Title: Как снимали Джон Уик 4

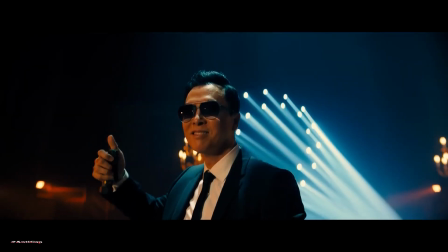41:17 He's the one starting it off going, okay, so how do we do this?
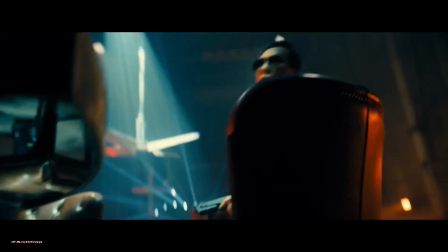41:22 Because, like, I can do wuja, and he'll fling the sword, and, like, really fast, and if I was blind, I'd have to flurry more and keep people at bay.
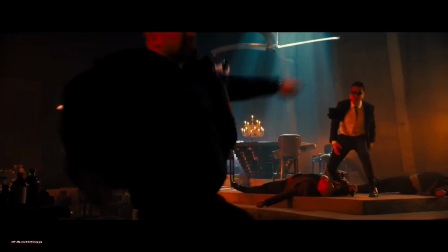41:28 You know, he's blind, but then he's very skillful. But then I'm trying to bring him down where he's not a Marvel character. He's human, you know? Eat a bowl of noodles, you know? He's hungry, you know? You get tired, you get beat up, you know? And just through conversation, we kind of came up with the way I want to move. When people look at my films, it's like, how did you do that?
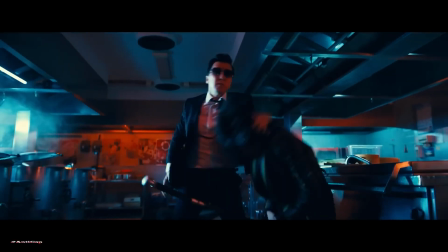41:47 It's like the musicians, like jazz. How do I explain to you why am I playing this notes, this passage?
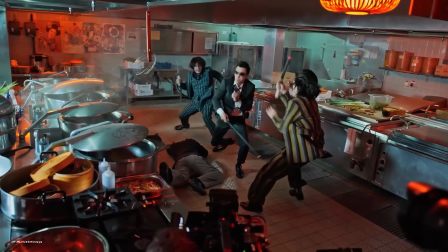41:53 Because it's my feeling. In my case, you gotta be a well-trained, not only as a martial artist, but as an action actor. So my body just kind of turns on.
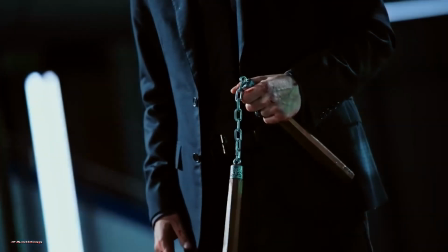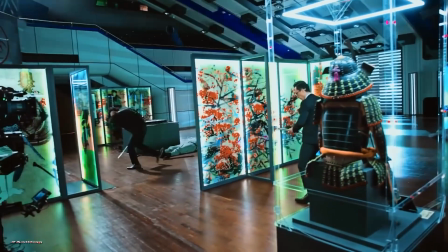42:09 Here's a funny story. So they do all this choreography. Donnie Yen's flying over, so I'm learning with Koji choreography and a fight scene with the swords. Well, Donnie, you know, he's a jazz artist. So he comes out and just starts. My character would do this, and I was supposed to do this block and then come in and then disengage. And I literally went, fuck that, right? Because he's just going.
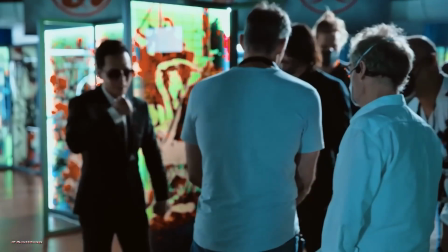42:37 He's like super fast. And I was like, to Chad, I'm like, we can't do the choreography.
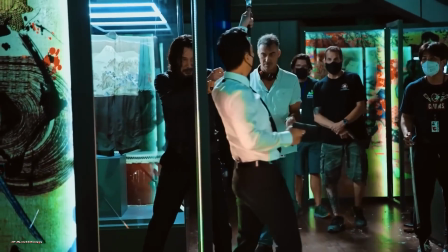42:43 It doesn't make any sense. Like, I'm gonna block and then come at him and then come with a pistol and he's gonna knock it. And I'm like, Donnie. He's like, I know. I'm like, it's not gonna. So we just made it up.
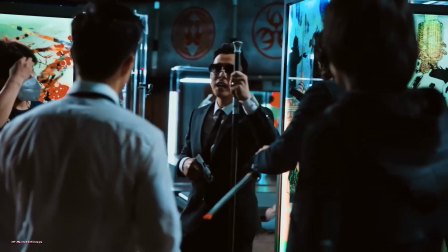42:55 It makes more sense. It's like, instead of blocking, you shoot, and I shoot, it's like I shoot.
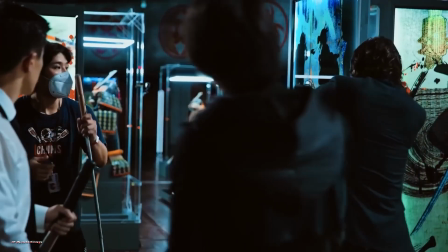42:59 It looks very childish. Yeah, that's more real, you know?
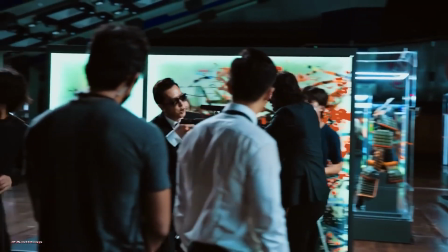43:04 Yeah, you push. Yeah, it's more real. Yeah. Yeah, I like that.
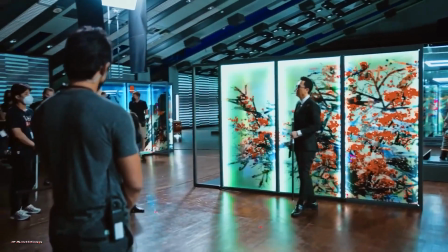43:11 Yeah, it's just more raw. So basically, he comes flying out. I just call it bees. Like John just retreats, and he's like trying to fire, and then like blades, and it was cool. It was just a kind of like organic character moment. Donnie will always have Donnie input, and if you over prepare for what you think Donnie should look like, he's always gonna flip it on his back because Donnie's an artist.
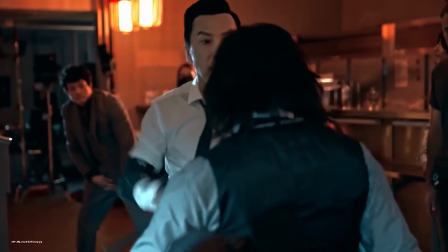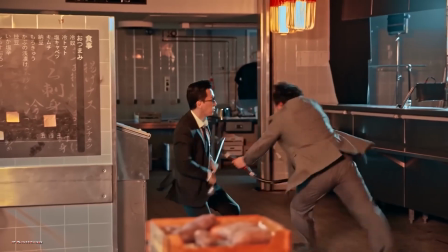43:40 A lot of the stunt guys are like, if you haven't worked with Donnie before, be ready.
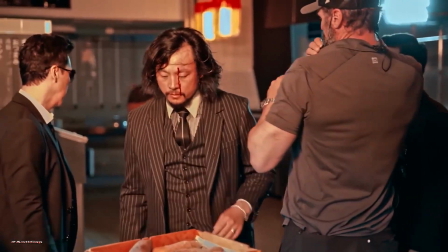43:47 And some of the stunt guys weren't ready, but I think that helps us too because it made a lot of natural reactions.
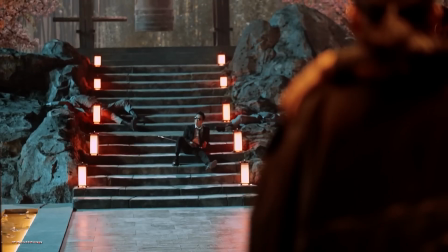43:56 When Donnie and Sanada-san, they have a fight to the death.
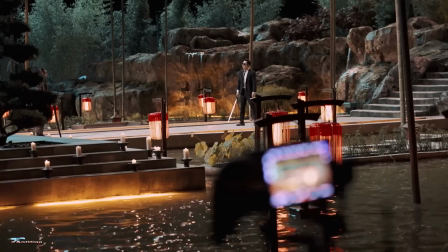44:00 It was amazing to watch Donnie and Hiroyuki work that out. Because they are both no joke. They are no joke.
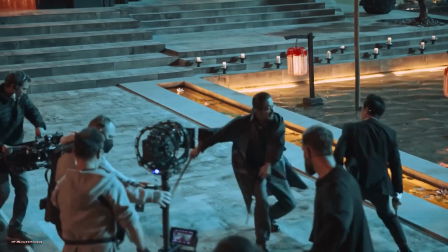44:14 With Donnie, it's my very first time working with him.
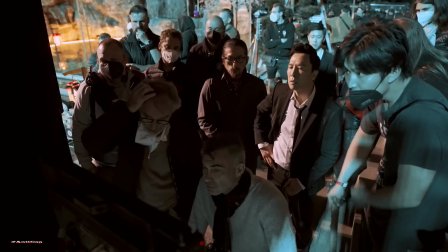44:20 but we share the same friends like Jackie or the stunt guys.
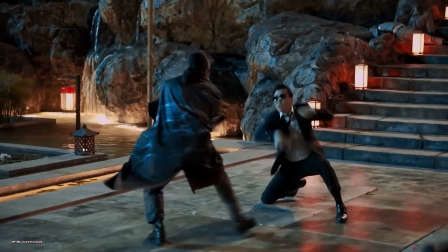44:25 Also, I'm watching his movies. So those kind of things make me feel, no, it's not the first time, right? So feel like long friend. I'm going to put you
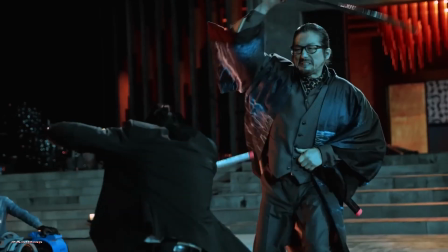44:40 at 32 frames, you're going to look great. So maybe we can use that chemistry into the movie. So I'm really enjoying working with him. John Wick!
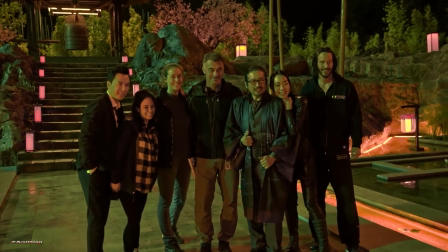44:52 You did it, hero, you did it!
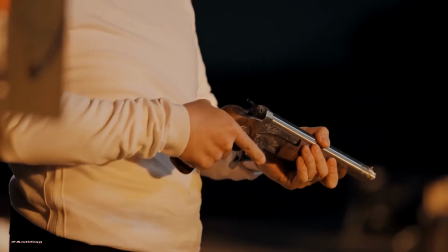44:56 Making a good film, like, or being partners with your fellow actors, right?
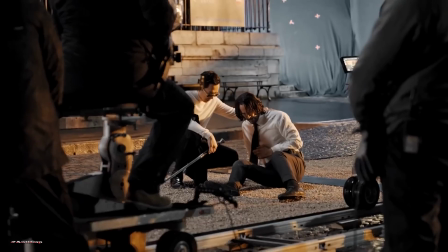45:01 You gotta have that kind of trust and relationship, invested in that relationship in order to bring the best out of each other.
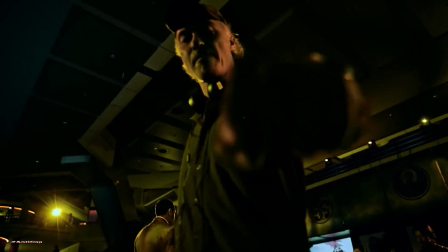45:07 That's how I feel with Chad, even though this is my first time working with him, but there's certain trust and understanding.
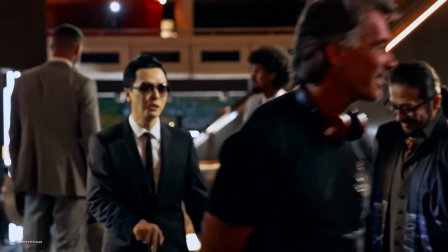45:14 My favorite thing, just being around with good people. Being around with good people, having laughters, and they allow me to be creative, which I love, because I like to create if you allow me to.
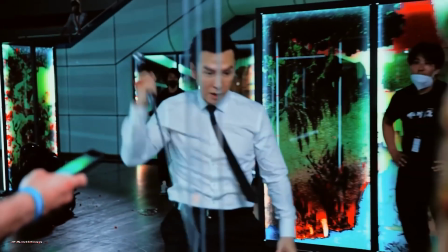45:24 I'm having fun, you know, like a kid in a candy store.